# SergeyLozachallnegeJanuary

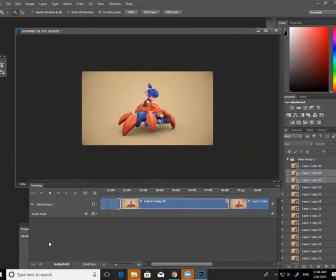8:15 Это слоумо, кстати, да, которое мы сделали. Обрати внимание. Видишь, это абсолютно... Анимация та же самая, ключи те же самые. Единственное, что изменяется, это тайминг.
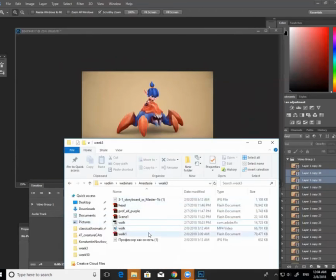8:29 Так, давай откроем твой оригинал.
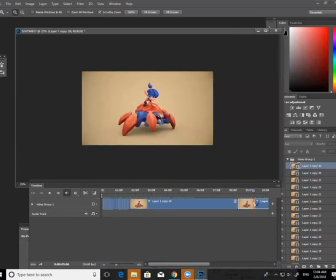Три анимации, три разные скорости. Делаем ее 100%. Вот твой оригинал.
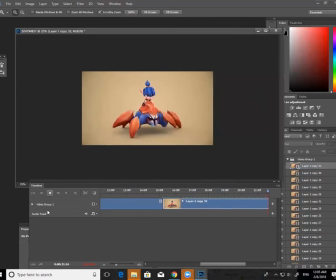8:54 Знаешь? Такой игрушечный. Он это... кажется, как будто бы он не краб, а насекомое маленькое. Пикси. Это потому что веса не хватает. Потому что мало веса. А вот тот, который я сделала.
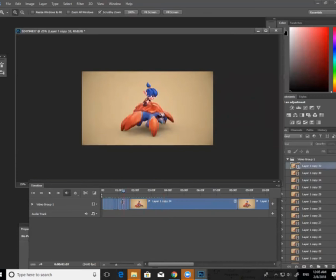9:11 Чувствую, что он медленнее, хотя с точки зрения количества ключей оно осталось то же самое, потому что мы где-то убрали, а где-то добавили. Давай мы повторим анимацию, чтобы тебе лучше прочитывалось.
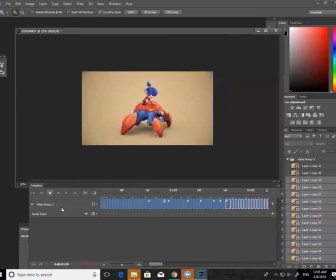Понял? Еще раз. Это тяжелый.
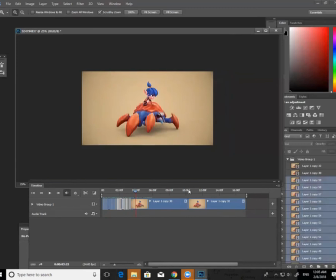9:48 Это твой оригинальный. Видишь разницу? Да-да. Окей, теперь, с точки зрения вообще в целом анимации, мне очень нравится, оно очень мягкое получилось, но если, допустим,
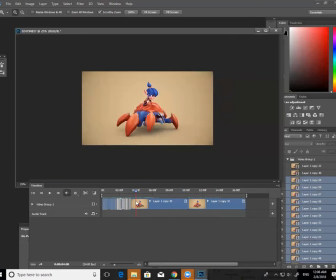10:07 говорить то, чего ты пытался добиться, то есть как мы можем еще подчеркнуть то, что у тебя краб тяжелый, естественно, это уже не только таймингом, но еще и тем, что у него будет делать меньший баунс тела. Подумай о том, опять же, по той же самой причине, что сила притяжения Земли будет на нас работать сильнее,
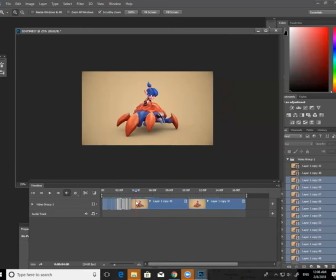10:24 соответственно, вместо того, чтобы делать ему овершутинг постоянный, да, вверх-вниз, сверх-вниз телу, как он у тебя вот здесь вот делает, да, смотри. Динь-динь-динь-динь, да, он наоборот, он будет постоянно проседать ниже значительно и будет подниматься быстрее,
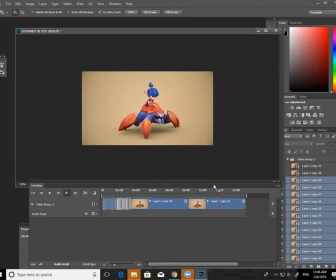10:40 понимаешь, то есть как будто бы он тащит за собой еще пудов 5, как будто бы, представляешь, вот если ты просто сам встаешь, или когда ты встаешь, поднимая камень, у тебя же разный баланс происходит тела. Так ведь?
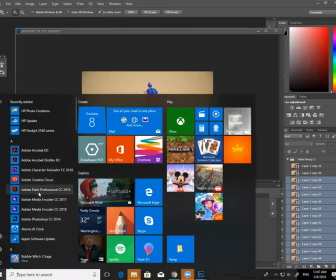10:56 Да-да. Давайте, скажем, объясню это в другой программе.
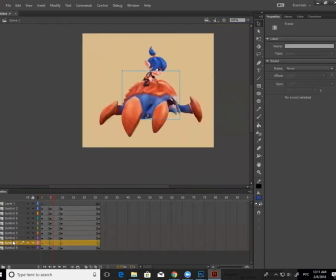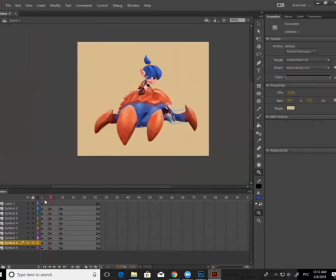11:13 Он что делает? Вот это. Беспрерывно. Он тебя делает немножко easy in, easy out. Это то, что мне нравится.
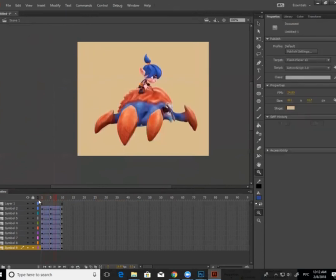11:31 Ну, он у тебя делает вот это. Все время, что он идет. Чувствуешь, что он такой быстрый, энергичный, картунный, я бы даже сказала. Теперь разница, например, между этим и тем, что должно быть для того, чтобы он был тяжелый,
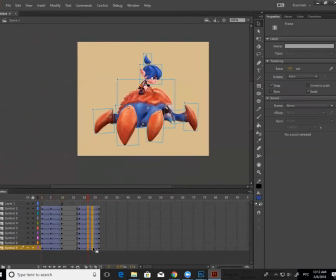11:48 у тебя будет проседание больше, а подъем быстрее. Он будет делать 100, наоборот, is out, is in.
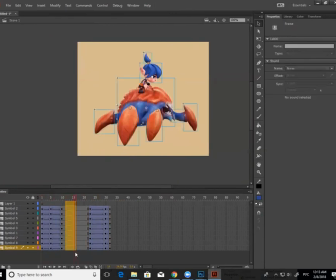12:05 Чувствуешь разницу? Давай сейчас я несколько раз повторю, чтобы тебе было видно и понятно. Так. Как ты видишь, у тебя осталось то же самое количество ключей. Я не меняла, не вставляла ключи.